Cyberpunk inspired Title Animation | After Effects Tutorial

In this After Effects tutorial, I'll show you how to create the Cyberpunk-inspired title animation.
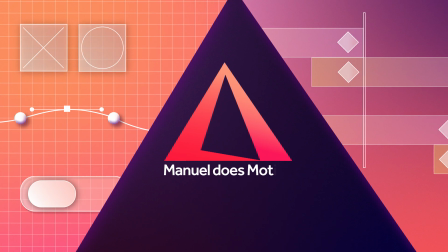7s
Hi, my name is Manuel.
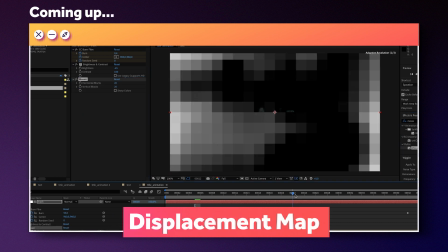9s
We'll combine a bunch of different standard effects to set up this unique title animation in just a few minutes, so stick around.
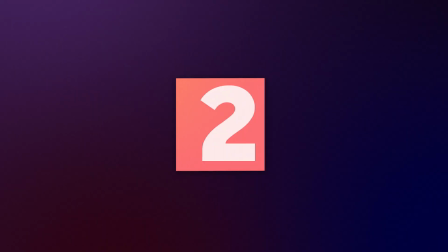16s
Alright, let's dive right in. I've already created a comp named Text.
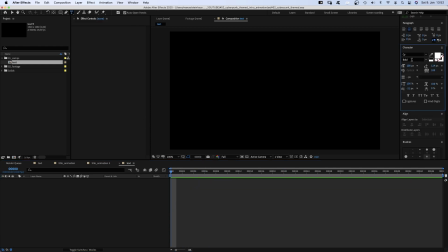23s
Now we grab the title tool and actually add some text. I use the font CY Bold, which is an Adobe font.
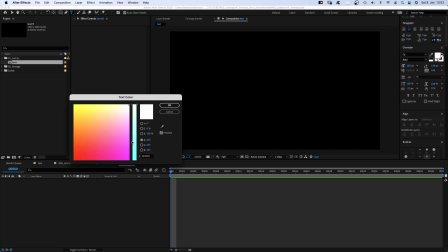29s
Size 100 pixels, color cyan. You can use any font you like, of course.
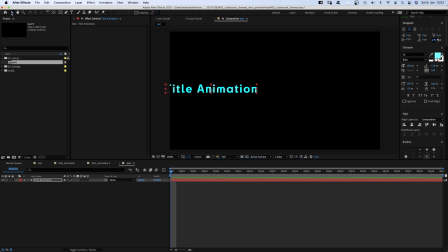34s
We quickly add our text. Let's align the text to the center and align the solid to the center of the comp using the alignment tool. Then we duplicate the text layer, Command D, and add a gradient ramp.
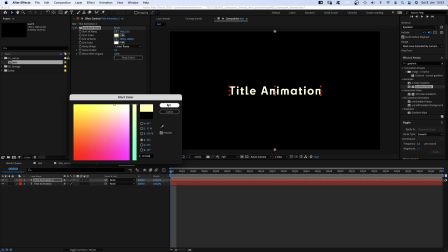51s
Start color, a very bright yellow. End color, some kind of gray with a bit of red in it.
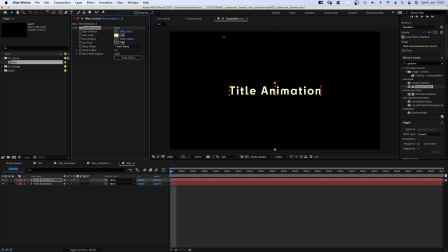63s
Then we move the start and end points on the y-axis only, to keep the horizontal line. Let's actually darken the end color a bit for more contrast. Alright. To see a bit more of the cyan we used in the first layer, we add a glow.
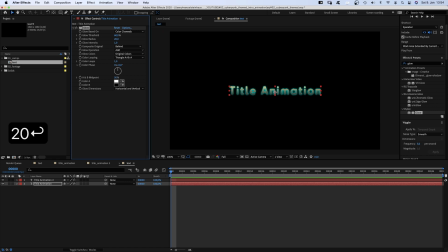82s
Set the glow radius to around 20%. Let's add more details. We duplicate the text layer once more and delete the gradient effect. Then we swap the fill and stroke here in the character window, pick the white color and set the stroke width to 1 pixel.
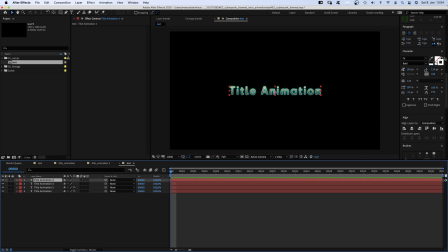99s
And duplicate the layer once more and swap back fill and stroke. Now we add a tiny bit of glitch.
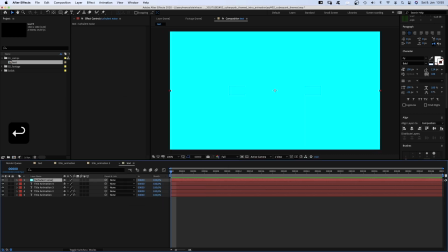105s
Let's create a new solid, color doesn't matter in this case, name it turbulent noise and add turbulent noise.
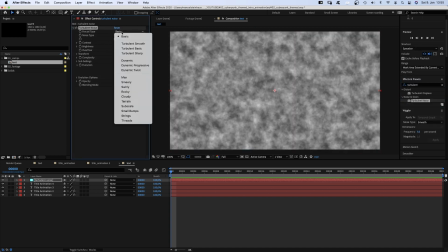112s
Set the fractal type to smeary, contrast to around 290,
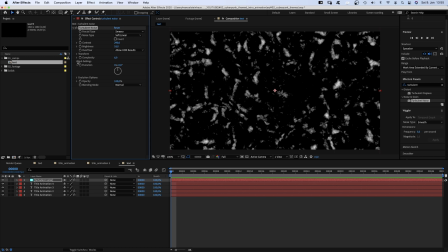119s
brightness to around 18, open transform, deactivate uniform scaling and set the scale width to around 2000. Scale height to around 10. Then we hold option while clicking on that little stopwatch next to the evolution to add an expression.
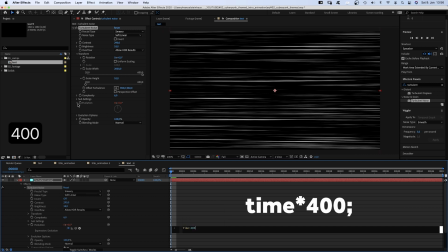133s
We type time asterisk 400, which changes the evolution 400 degrees every second.
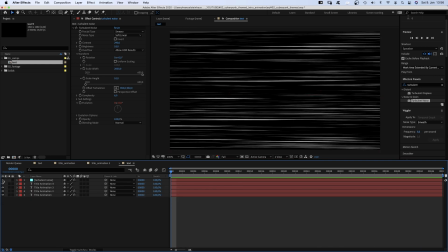140s
Awesome. Next we hide the layer. And add a displacement map to the top text layer.
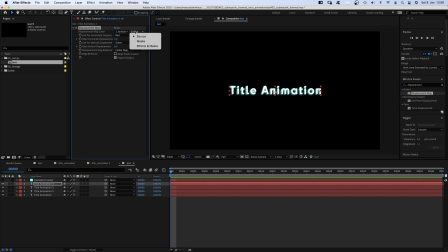149s
Choose the top layer as map layer, set the source to effects and masks. We used luminance for horizontal displacement. And set the maximum to 50. Whoa, that's too much. Vertical displacement to 0.
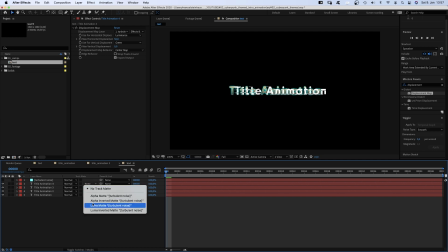164s
Let's use the turbulent noise layer as luma mat for the text layer. Much better.
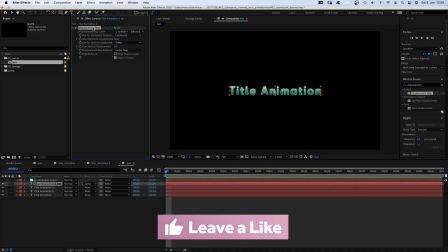170s
To add another tiny detail, we copy the displacement map effect and paste it to the text 3 layer. And we change the horizontal displacement to -3. Let's animate the text.
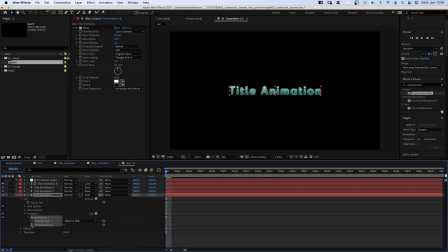180s
We open the bottom text property and add a tracking animator. Set a keyframe for the tracking amount at the beginning, then go to 47 frames and set it to 3. We select the two keyframes, open the graph editor, make sure the snap icon is activated and edit speed graph is selected.
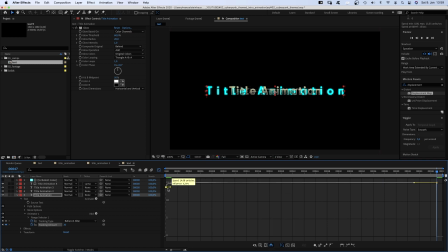199s
Then move the left point down and the handle as far to the left as possible. Next we move the right point down just close to the zero line, we want it still to move at the end. And push the handle as far to the left as possible. Now we need the other layers to do the same.
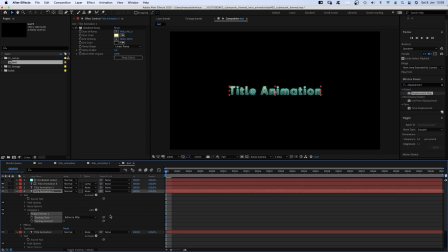218s
Therefore, we add a tracking animator to the text layer above and then link the tracking amount value to the already animated tracking value. And repeat that for the remaining two layers. And to be able to change the text easily, we link all source text values to the bottom source text value.
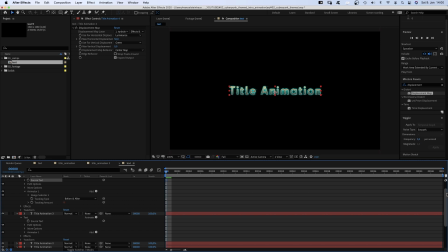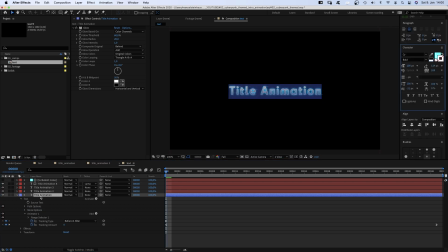243s
I quickly change the label color. Now you enter your title only once and magic, it's changed everywhere.